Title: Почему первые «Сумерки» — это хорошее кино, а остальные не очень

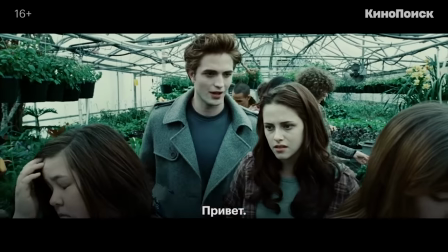(8:46) Привет.
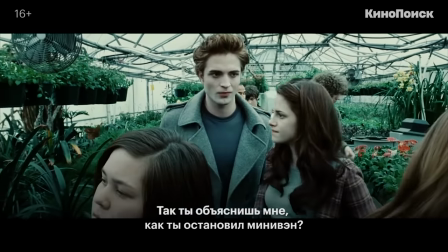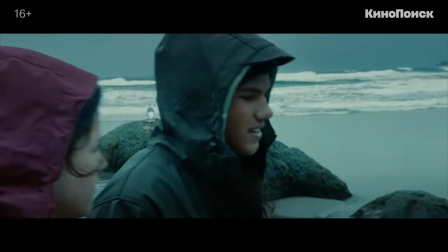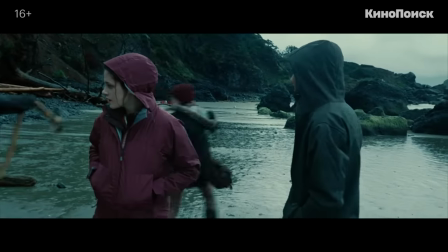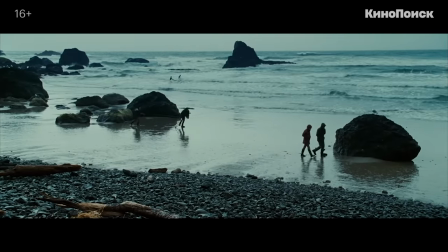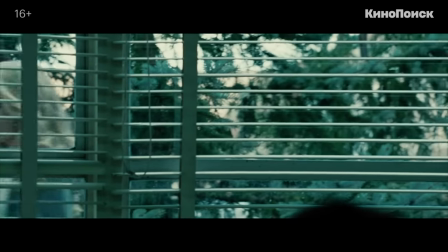(9:22)
В 50-й минуте в фильм заходят калины,
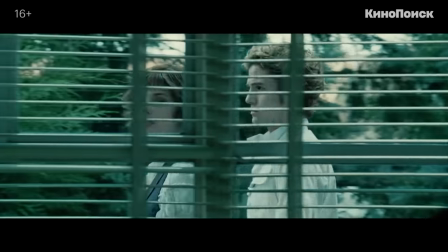(9:24)
театральность их выхода вряд ли объясняется плохой игрой или тем более неспособностью постановщицы сделать их поведение более естественным.
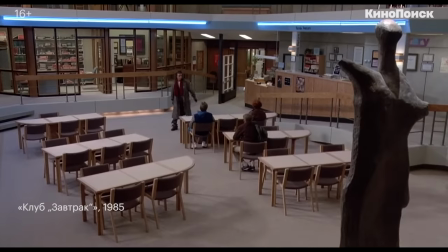(9:31)
Скорее, калины слишком давно живут и ходят в школы, чтобы раствориться в коллективе.
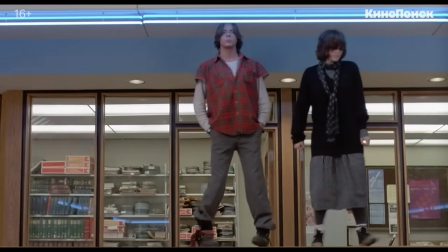(9:35)
Они анахроничны и ведут себя так, как вели бы в школьном кино 10, 20, 30 лет назад.
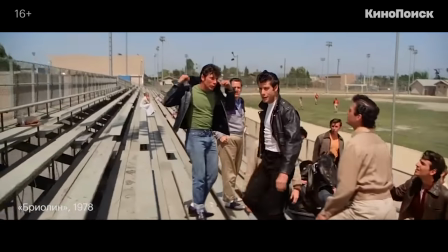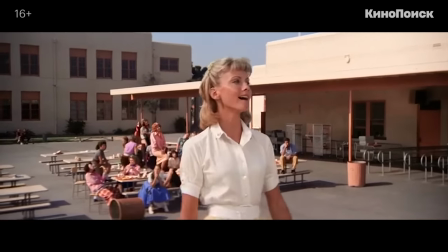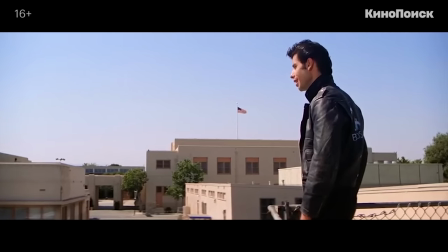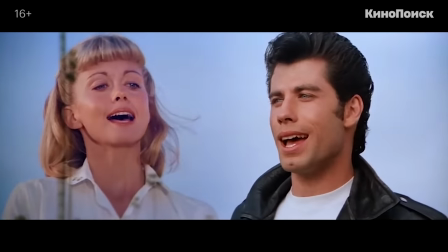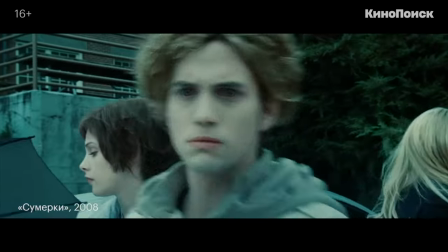(10:09)
Увы, до мюзикла дело не доходит, но Калины будто находятся в другом фильме, в другом жанре.
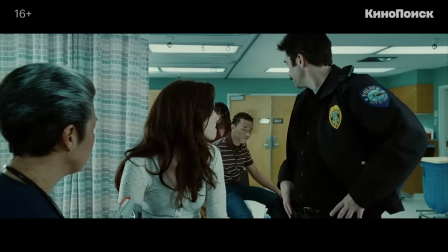(10:14)
Вот как обставлено появление главы их семейства.
Я слышал, что дочь у деда была в городе.
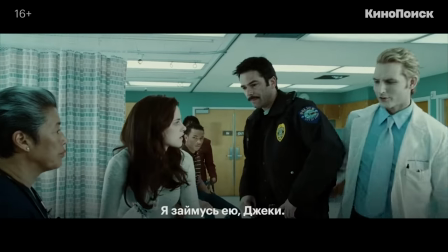(10:19) Да, доктор Каллин. Чарли? У меня есть этот, Джеки. Изабелла.
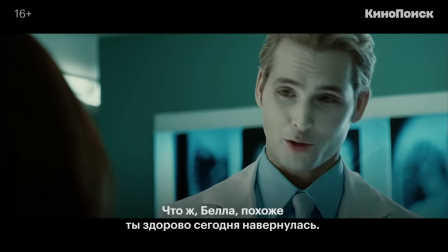(10:29) Изабелла. Как вы чувствуете?
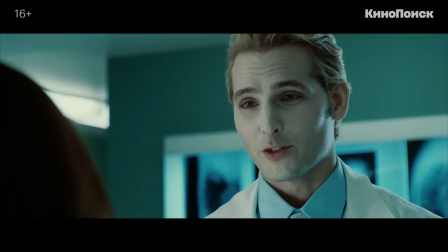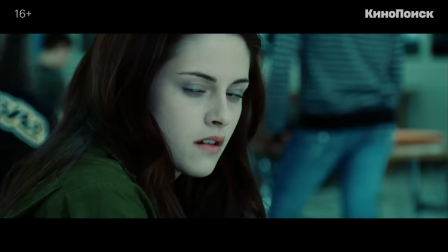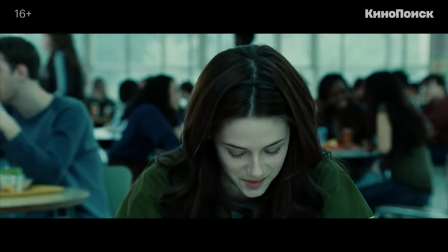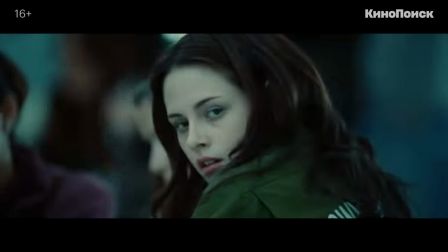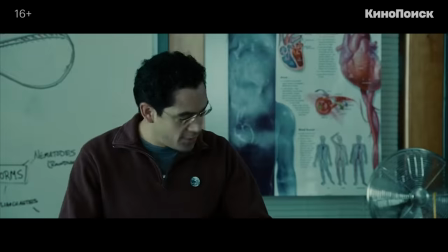(11:03)
Что это было? Они впервые видят друг друга. Странно? Нет, вот через 10 секунд становится реально странно.
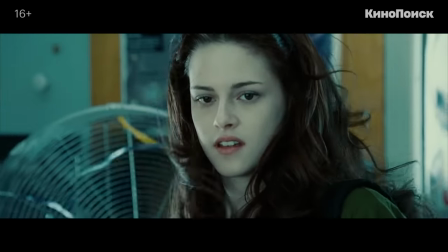(11:10)
Это уже кадры за гранью пародии на слоу-мо из рекламы средств для ухода за волосами, в которой что-то пошло не так.
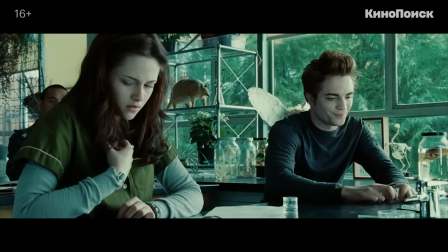(11:17)
Но за гротескным комизмом первых встреч следует раскрытие другой милой стороны Эдварда.
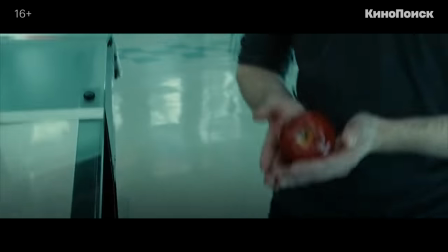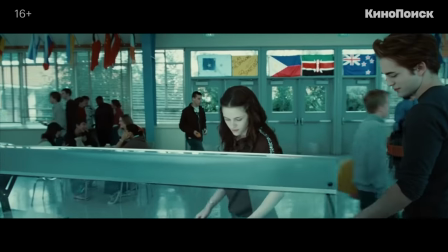(11:29)
С милыми суперспособностями не все же минивэна останавливать. В общем, дело уверенно идет к знакомству с родителями.
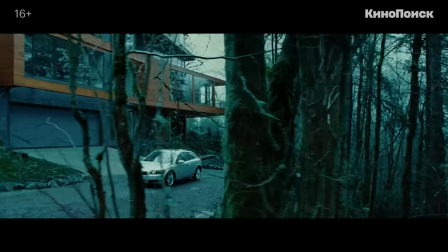(11:36)
Как и положено вампирам, Каллины живут вдали от людей, в лесу, в замке, но очень современно.
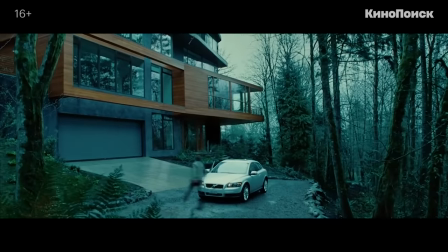(11:41)
Дом Каллинов идеально вписывается в сумрачный лесной мир. В него даже можно эффектно зайти по ветке.
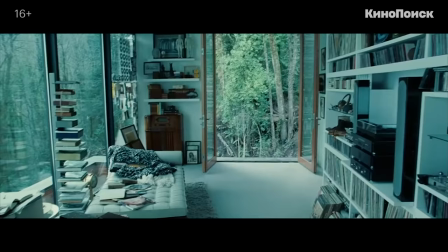(11:47)
Настолько он часть окружающего зеленого пространства. А обязательные экскурсии для гостей по дому приводят в комнату Эдварда.
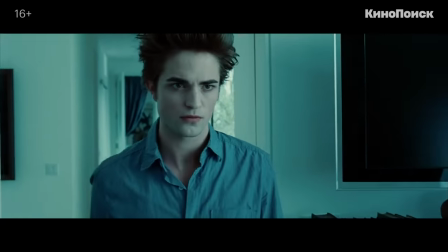(11:53)
И эта сцена по настроению дублирует ту, в которой отец показывает Белли ее комнату. Снова два человека в замешательстве.
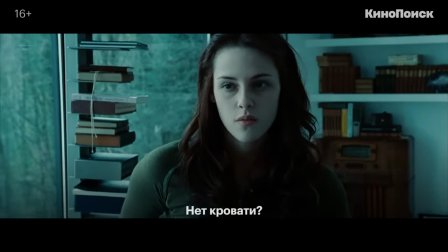(12:00)
Здесь почти нет диалога.
Нет дома? Нет, я не...
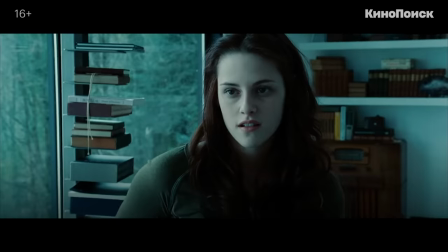(12:05) Я не сплю. Слово? Нет, не знаю.
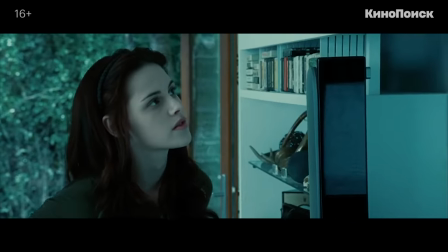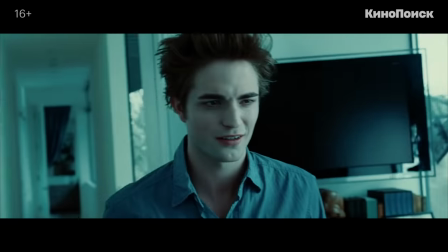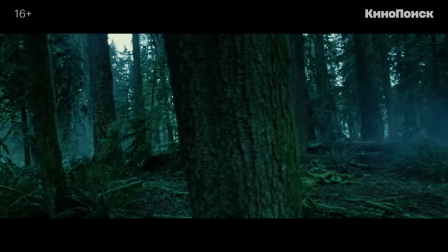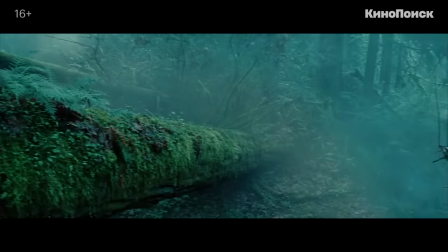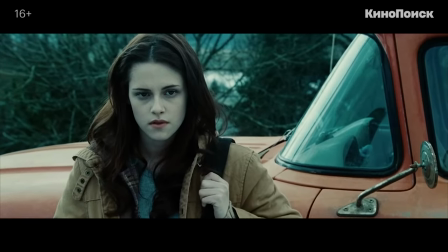(12:35)
слабый человек. Едва только влившись в коллектив, она сходу разруливает отношения своих школьных товарищей.
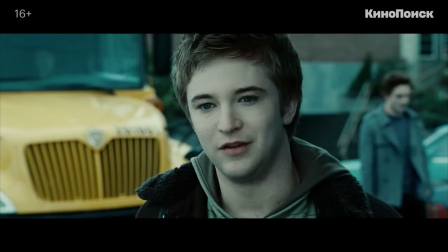(12:42)
Один зря зовет на выпускной ее саму.
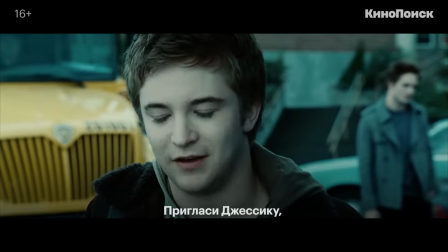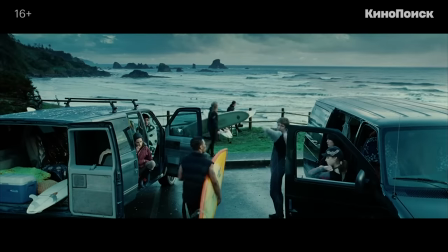(12:51)
Другая сетует на то, что не зовет симпатичный парень.